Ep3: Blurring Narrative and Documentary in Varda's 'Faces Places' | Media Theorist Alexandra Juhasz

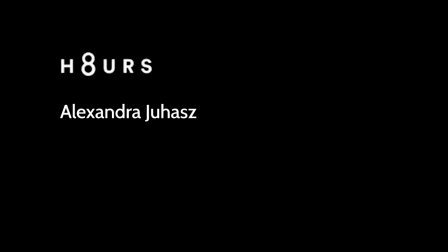(0:00)
I'm going to be discussing the final scene of Agnes Varda's final film,
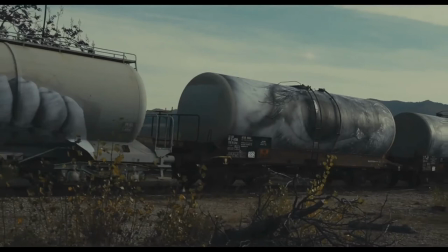(0:07)
Faces, Places, which she directed with JR. The scene that I select is the final scene of the film,
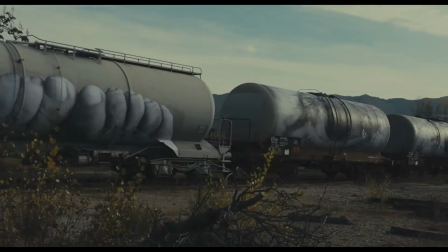(0:15)
and it starts with her eyes and toes on a train,
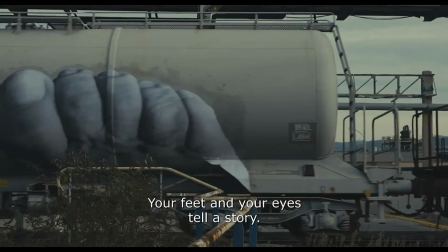(0:24)
and the train, the shot is stable,
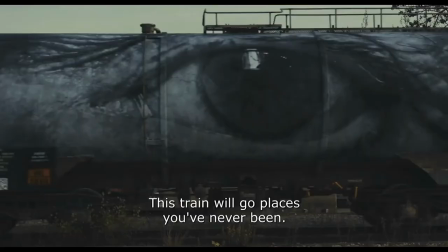(0:28)
the train is moving across the screen from left to right and i believe in a voiceover we hear jr say
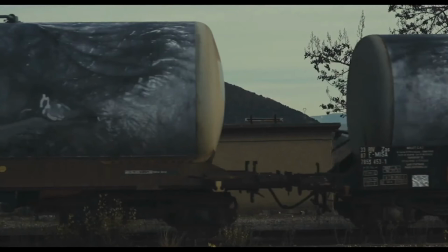(0:36)
this train will go to places you've never been and that by that he means the train in which he's put the toes in the eyes and at that moment leading
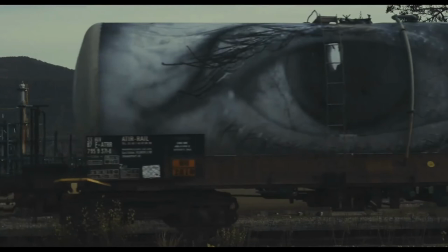(0:45)
to the final sequence jr and the film are saying that that is one of the great powers of cinema like the trains cinema
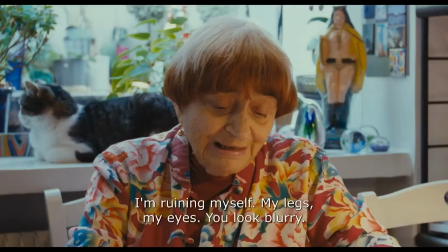(0:53)
takes people to places that they've never been.
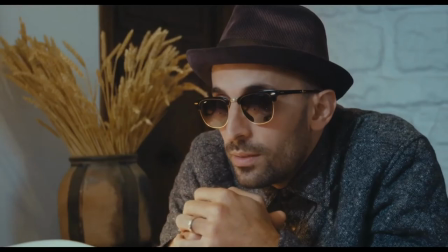(0:55)
And they've known throughout the making of this film that Agnes is old, that she will die soon.
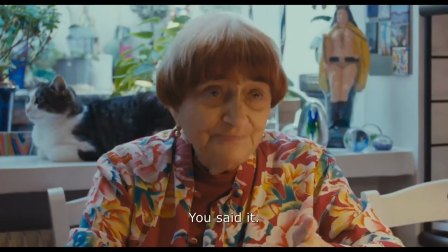(1:03)
They talk about it.
Before they're too late for me, is that right? That's not what I wanted to say, but you understand me.
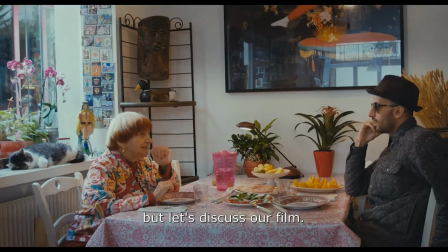(1:08) You said it.
And so they are also suggesting at this moment, and I'm saying they because J.R. and Agnes wrote the screenplay. So remember the Ciné-Écriture is the writing of the screenplay. They've written these words, this train will go places we've never been, and that is to say it will go into the future.
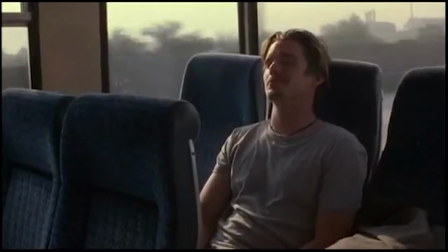(1:25)
Cinema allows people who die to go into the future and to live and to be in that respect,
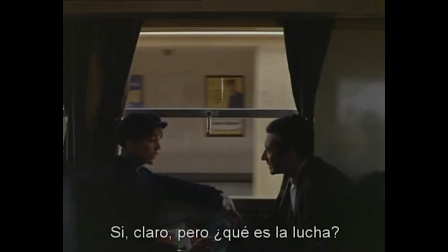(1:32)
known and honored and understood in time. So there's always been a connection in the eyes of theorists of cinema.
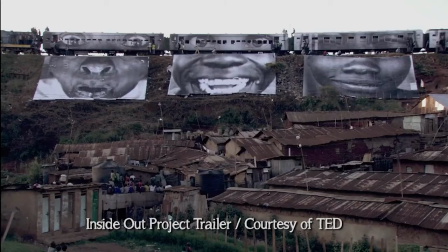(1:40)
I'm not talking about myself, I'm talking about people like Godard or Agnes Hart or JR,
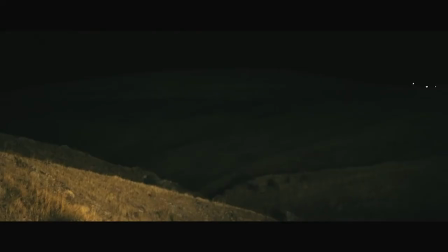(1:45)
that trains and films are very similar because they are modern machines that allow people to go to
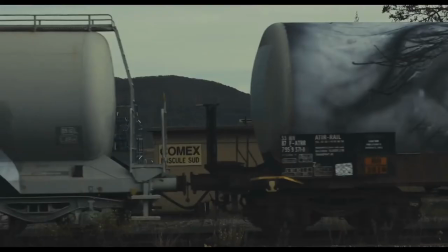(1:51)
places and times that they couldn't without them but cinema is even better about time than trains so we understand that
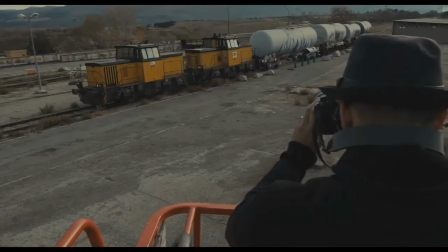(1:57)
something big is going to happen because he says something very beautiful and then there's a long shot of
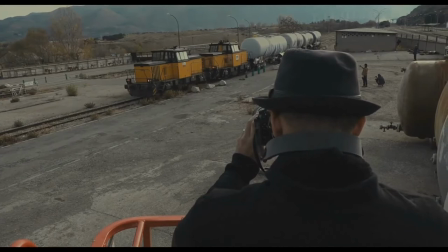(2:04)
jr photographing that so or with his still camera
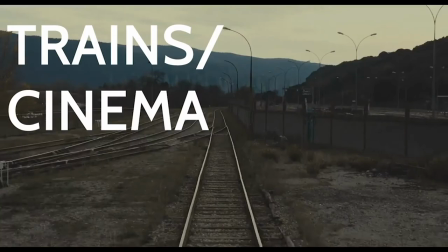(2:11)
so we get in that shot the connection between trains and cinema that i've been talking about And then Agnes says,
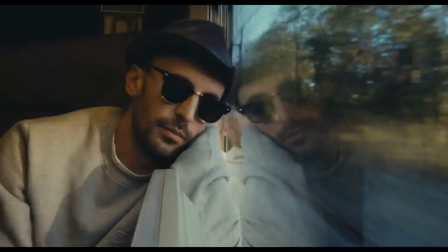(2:21)
thank you for a beautiful trip. So she's saying there that they've been on a trip together.
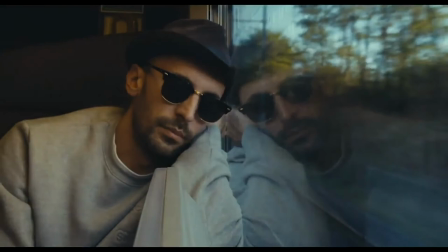(2:28)
We cut to these very beautiful close-ups of the two of them sleeping.
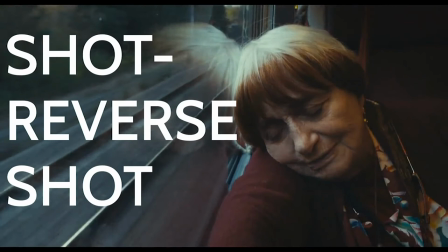(2:34)
And they're each on the left and the right side of the frame. And then a shot reversed to Agnes sleeping.
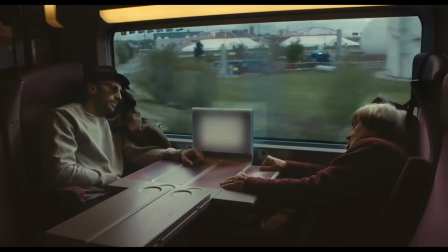(2:43)
And then they give you the establishing shot, which is the two of them, Kim on the left side, her on the right side,
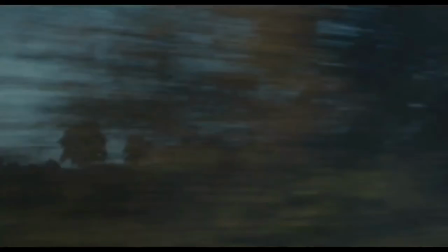(2:49)
and this parallel dualism or friendship is rendered visually.
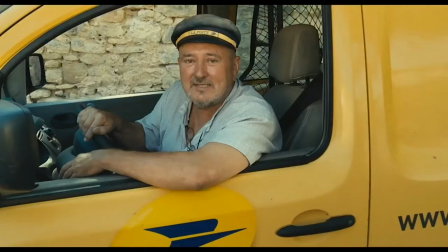(2:56)
Now, this is the first thing I need to say about the film being both
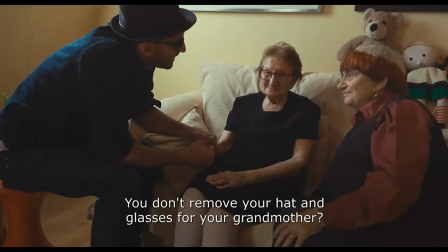(3:02)
scripted and performed and unscripted and extemporaneous.
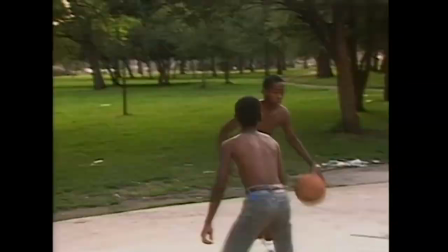(3:09)
When average viewers watch documentary or what they think is a documentary,
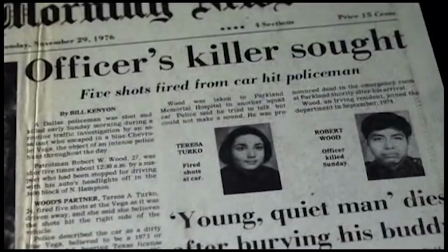(3:14)
they think of it as being real. that what the camera's job is is to shoot what's in front of it
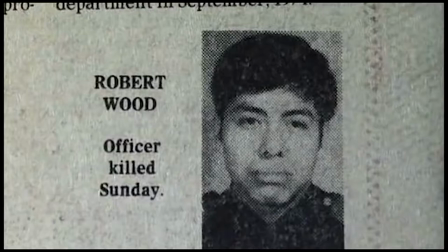(3:21)
and show it to you and then tell a story about the world from these caught fragments of the truth.
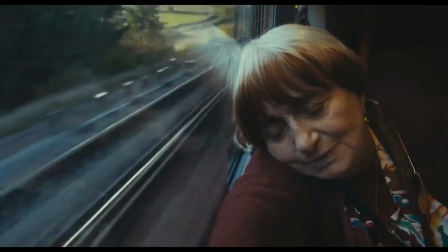(3:27)
Now we have to understand that someone has set up the camera to catch him sleeping in a perfect shot and her sleeping in a perfect shot
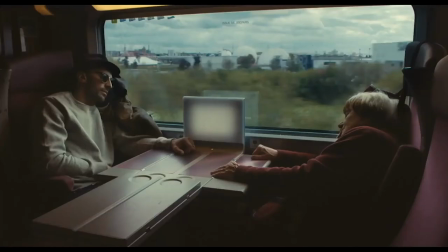(3:36)
and my guess is they weren't sleeping or they're performing sleeping or they had people who are shooting them along the train ride.
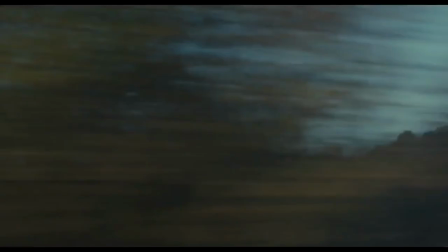(3:45)
And at some point,
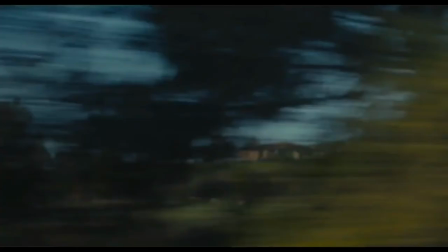(3:47)
whoever is behind the camera realizes that they're both asleep and takes a beautiful close-up of him and a beautiful close-up of her.
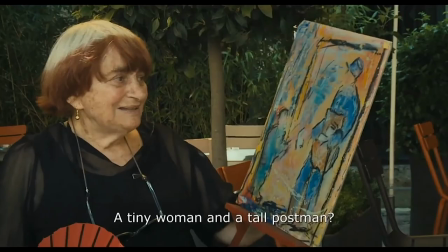(3:54)
Any of those could be true, we won't ever know. But it is part of her filmmaking style as someone who mixes documentary and scripting that that's actually something we don't know.